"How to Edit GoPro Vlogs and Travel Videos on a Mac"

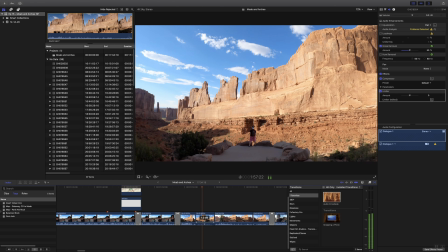So as an example, here's how I went about finding the music for the second part of our video, which needed music,
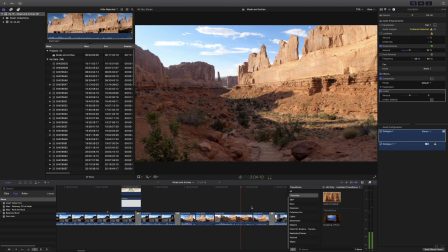which is when we first got to Arches National Park, and we got to this part of the park called Park Avenue.
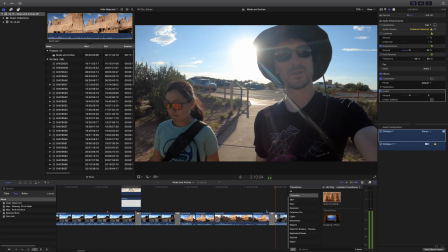And the whole inspiration behind the name of this section of the park is that the structure of the rocks resemble the skyscrapers of New York.
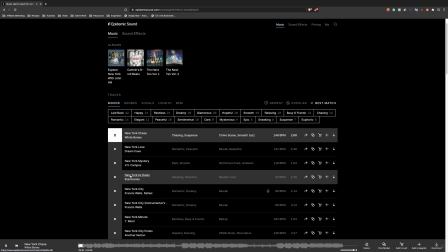So I took that inspiration and decided to use like a New York sort of vibe to the music. So to find my music, I went into Epidemic Sound and just searched for the keyword New York and started listening to some songs.
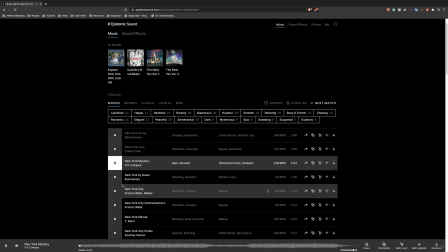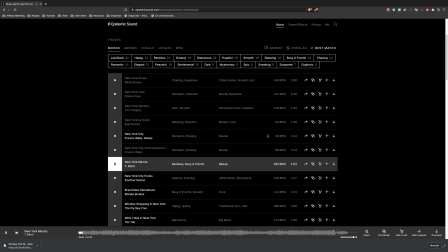I don't usually listen to more than a few seconds of each song because I feel like you can pretty quickly get an idea of what the vibe is, but it is a really good idea to go from the beginning to maybe the middle part of the song to see if the pace of
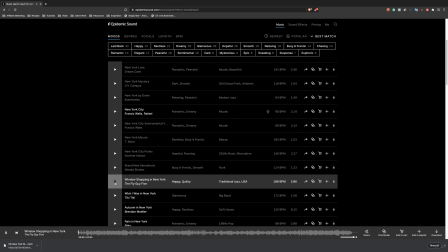the music changes. And for me, my idea of New York was trying to use something kind of classic and sophisticated. And on that note, I like to use music in general that is pretty timeless. I don't like to go based on trendy music because I think that just dates your videos.
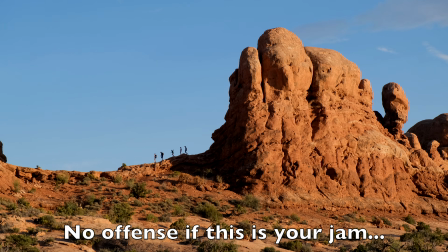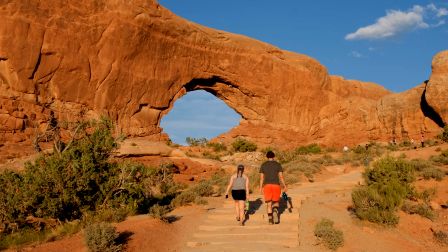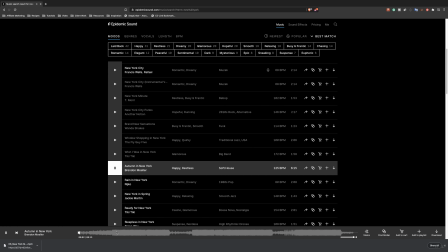I'd rather, use classical music or even jazz or something that's going to hold up really well over time than using some, EDM, whatever is trendy in the moment kind of music for each video.
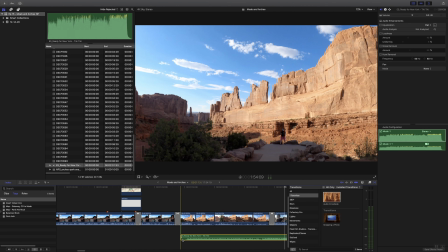So the first track I initially chose, I really liked it because it kind of gave you this like exciting feeling of being in New York, and it kind of had this retro feel to it, kind of like being in a casino. And so I really liked it. But when I tried to use that music with my B-roll, I just felt like it was moving a little bit too fast.
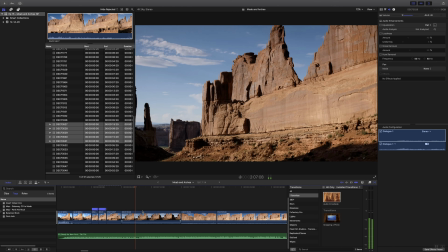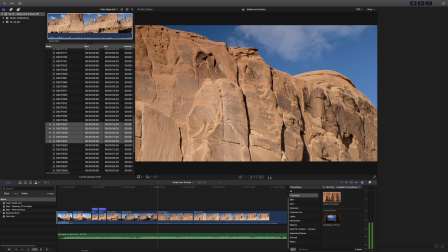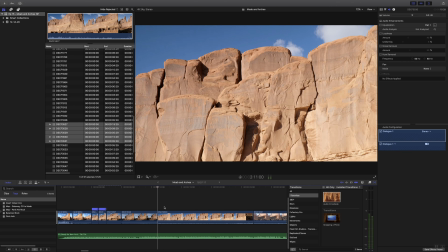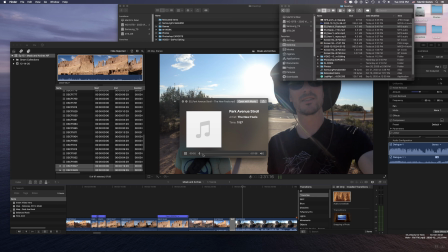So I ended up switching out that first song from my second choice, which was a little bit more slower paced, and it's actually called Park Avenue Stroll, so it really fit the theme extremely well.
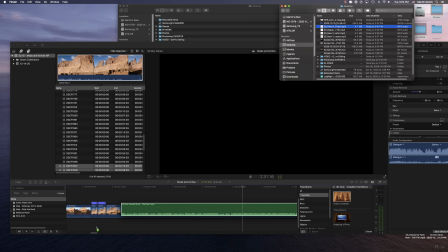And it just was a little bit slower, but still had a New York kind of city vibe to it, which is what I was going for this particular part of the vlog.
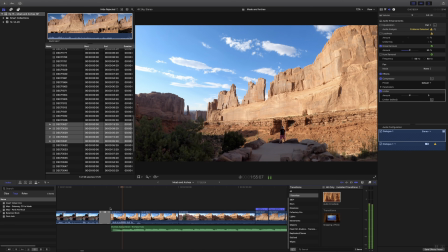So I guess this is the New York of Utah.
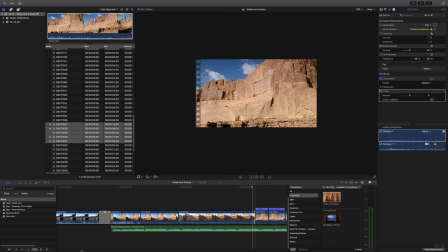So after I add the music track, I just go through and see how it sits with my B-roll.
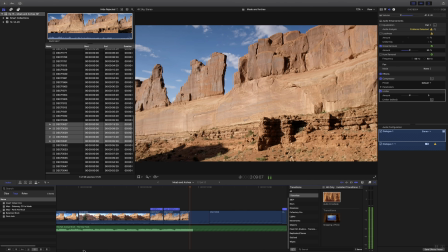And whenever possible, I try to time the transition between one scene to another to fall on the beat of the music.
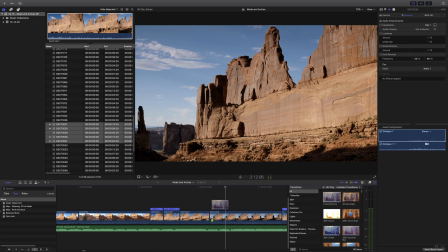It's not always possible, but it just, flows really nicely when that can happen. For the cinematic B-roll, I also like to use the cross dissolve to make that transition from one scene to another a little bit more smooth and seamless.
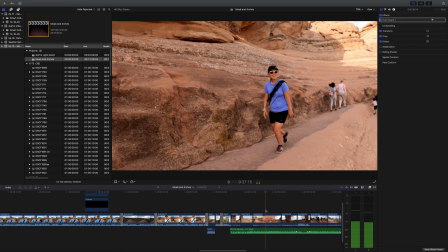Oh, and another thing I might do for B-roll is slow down the footage a little bit. So we actually shoot our videos in 4K 30 frames per second.
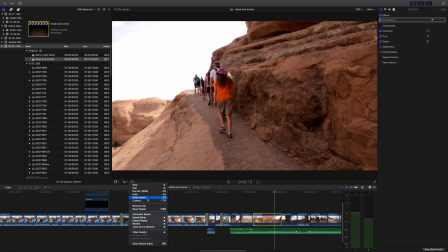A lot of folks tend to shoot in 4K 24 frames per second, and we end up exporting our videos in 4K 24,
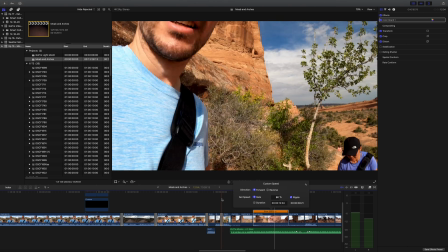but I like shooting in 4K 30 because having a few extra frames per second means you can slow down your footage a little bit more, usually down to like 80%.
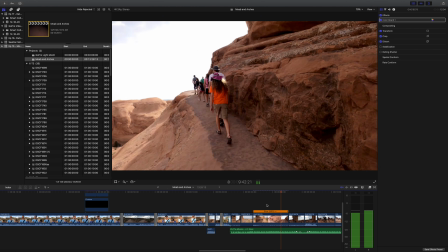And that can just be really nice for slowing down your pans or your B-roll, and it just looks a lot nicer.
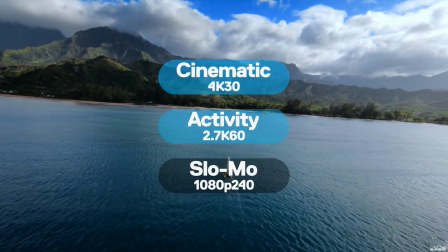And that's something that's best done if you're shooting at a higher frame rate, like 4K 30 or 4K 60.
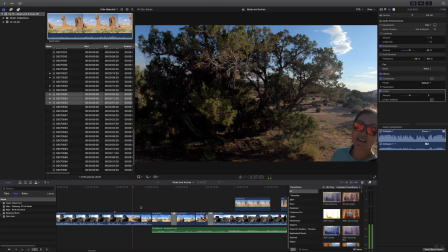Another possible edit that I might do after I add music is dip down the audio whenever someone is speaking.
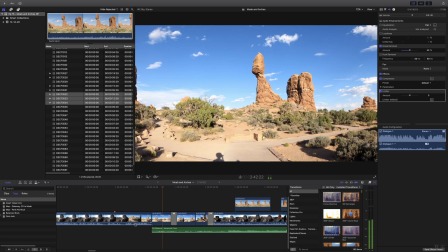So sometimes you want to have the music be like the main thing that you're hearing,
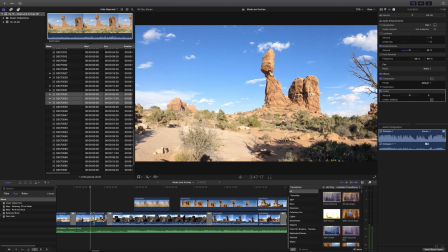then you want to have a narrator interject, and then go back to having the music be the main part of the audio.